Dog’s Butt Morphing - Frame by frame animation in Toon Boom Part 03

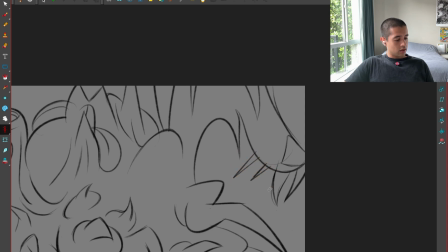21:07 Okay, okay.
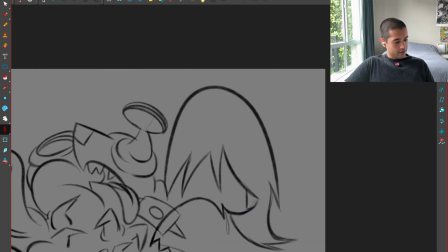21:11 Let's go. Nah. Sometimes it actually bothers doing this kid, dude.
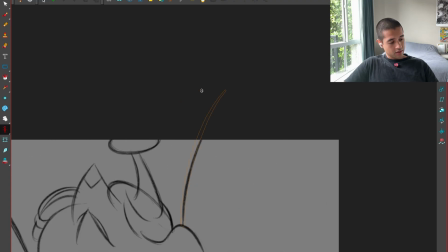21:19 So that's why I don't like to depend on that thing.
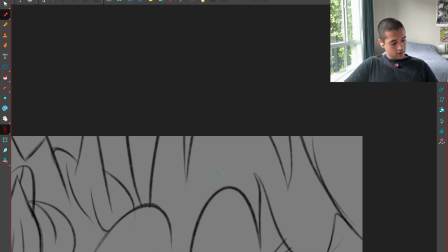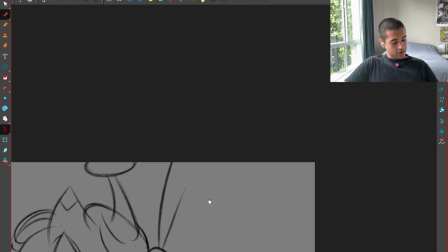21:29 Here I'm losing this part of... Because this is a black shape here for the head, for the hair. Here I have it, and here I didn't. I didn't have this line, so I add this line because I want to keep this shape. And I'm seeing that shape moving towards the right. And that's what we're animating. We're animating shapes, no lines.
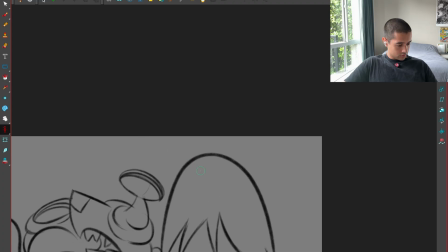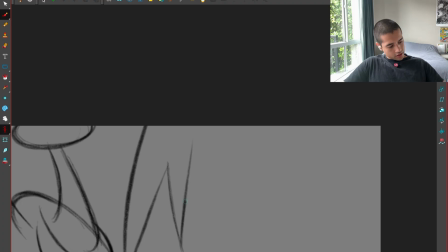21:56 I'm stretching these hairs here.
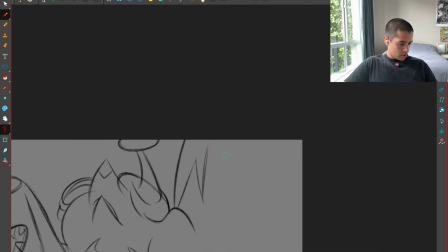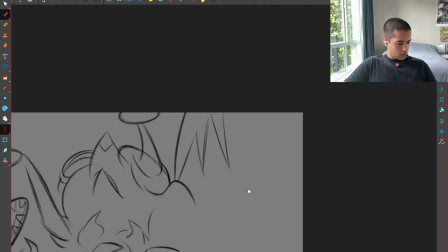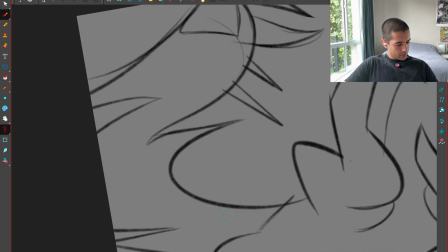22:12 Here I'm missing that color. So I can do something like this.
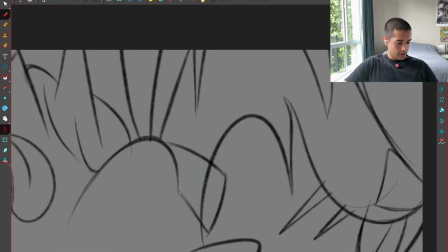22:19 Always tapering the shape towards one side. In this case, this side here.
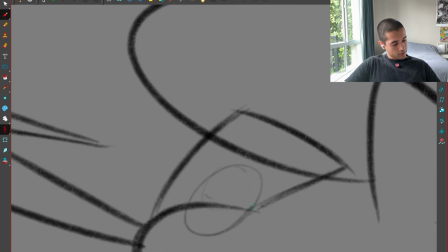22:25 And I'm drawing through, and on top of this drawing through,
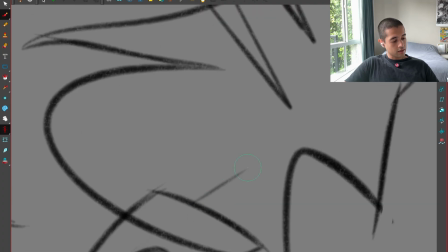22:29 I'm going to draw my black line so I can design shapes that feels volumetric.
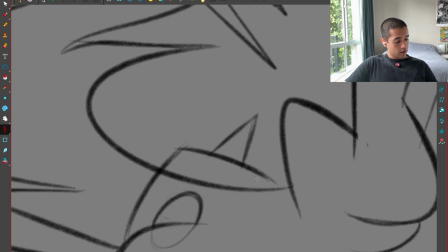22:39 And you know what? I can make this line even a bit more rounded here.
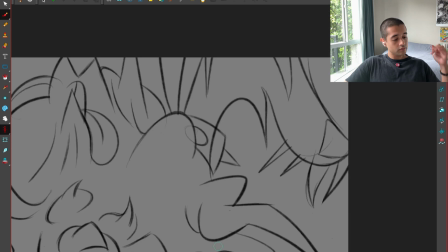22:45 And I can make this overlap that. There you go. So it feels like it's pushing that.
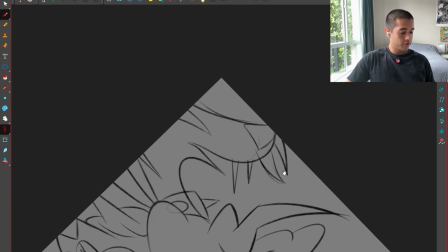22:53 Now here I feel this is too long.
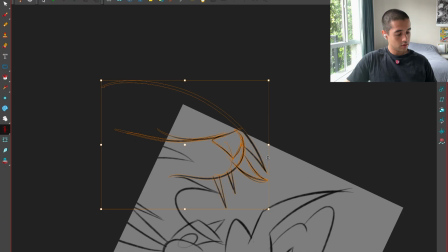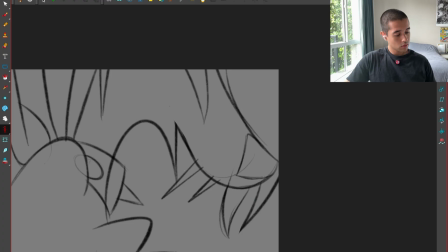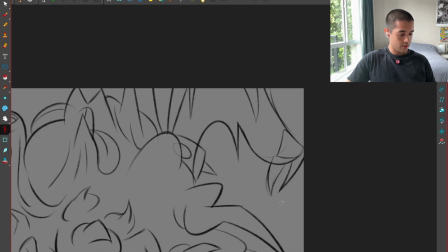23:08 I'm not convinced about the teeth yet.
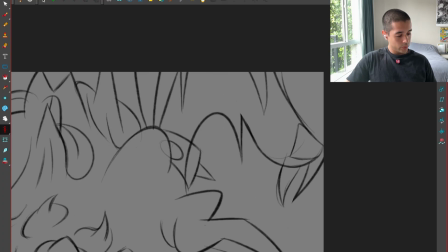How we go from this to there?
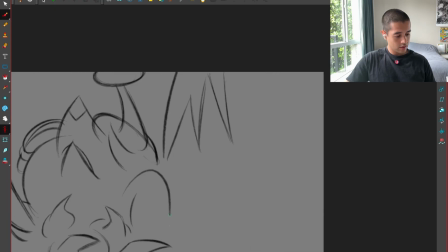Okay, cool, solved. I don't know what the heck I did.
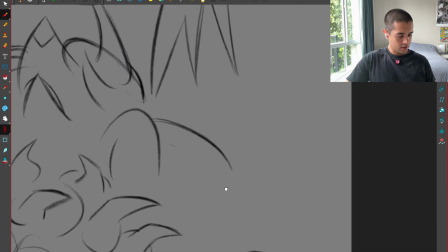23:41 Henry, you don't have the onion skin. I don't care. I am flipping.
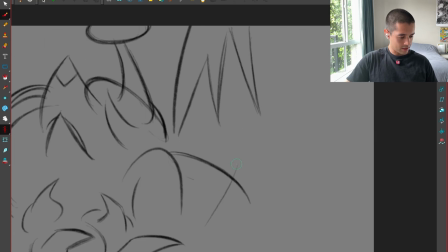23:47 That's the main thing, dude.
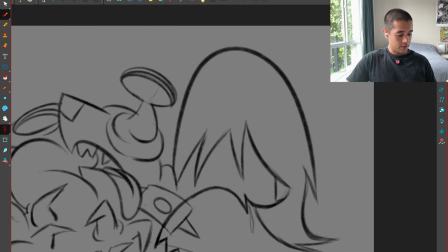23:53 Now I'm going from here to here, right, left, left.
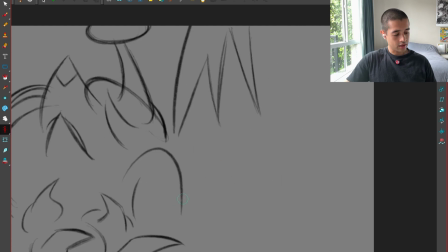23:58 So that's a mistake. So left, left, right. Oof, I can't even push that shape.
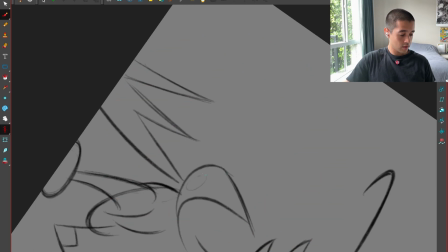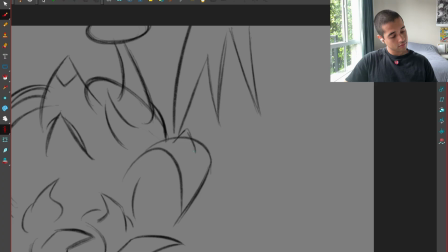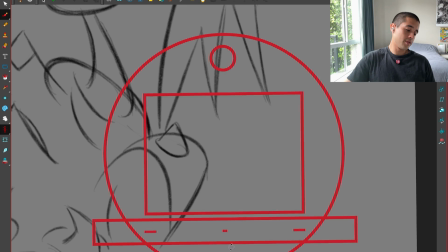24:28 And actually, that ball have volume, so maybe let's see if I can take that spine there.
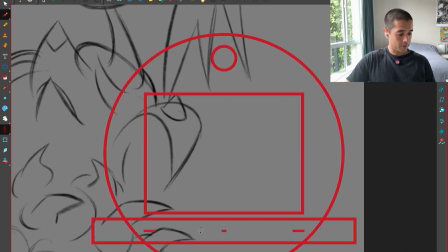24:33 Boom. I would also like to keep that flat, that shape super flat.
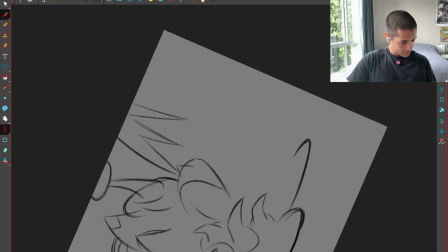24:42 So let's keep that super cartoony and flat.
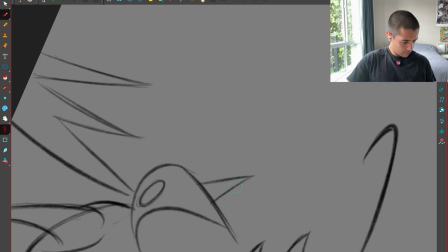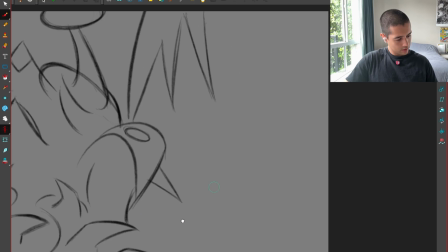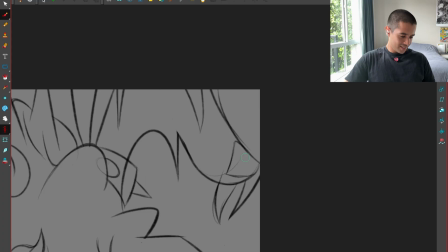25:08 Nah. I was like, what if I add that? Nah.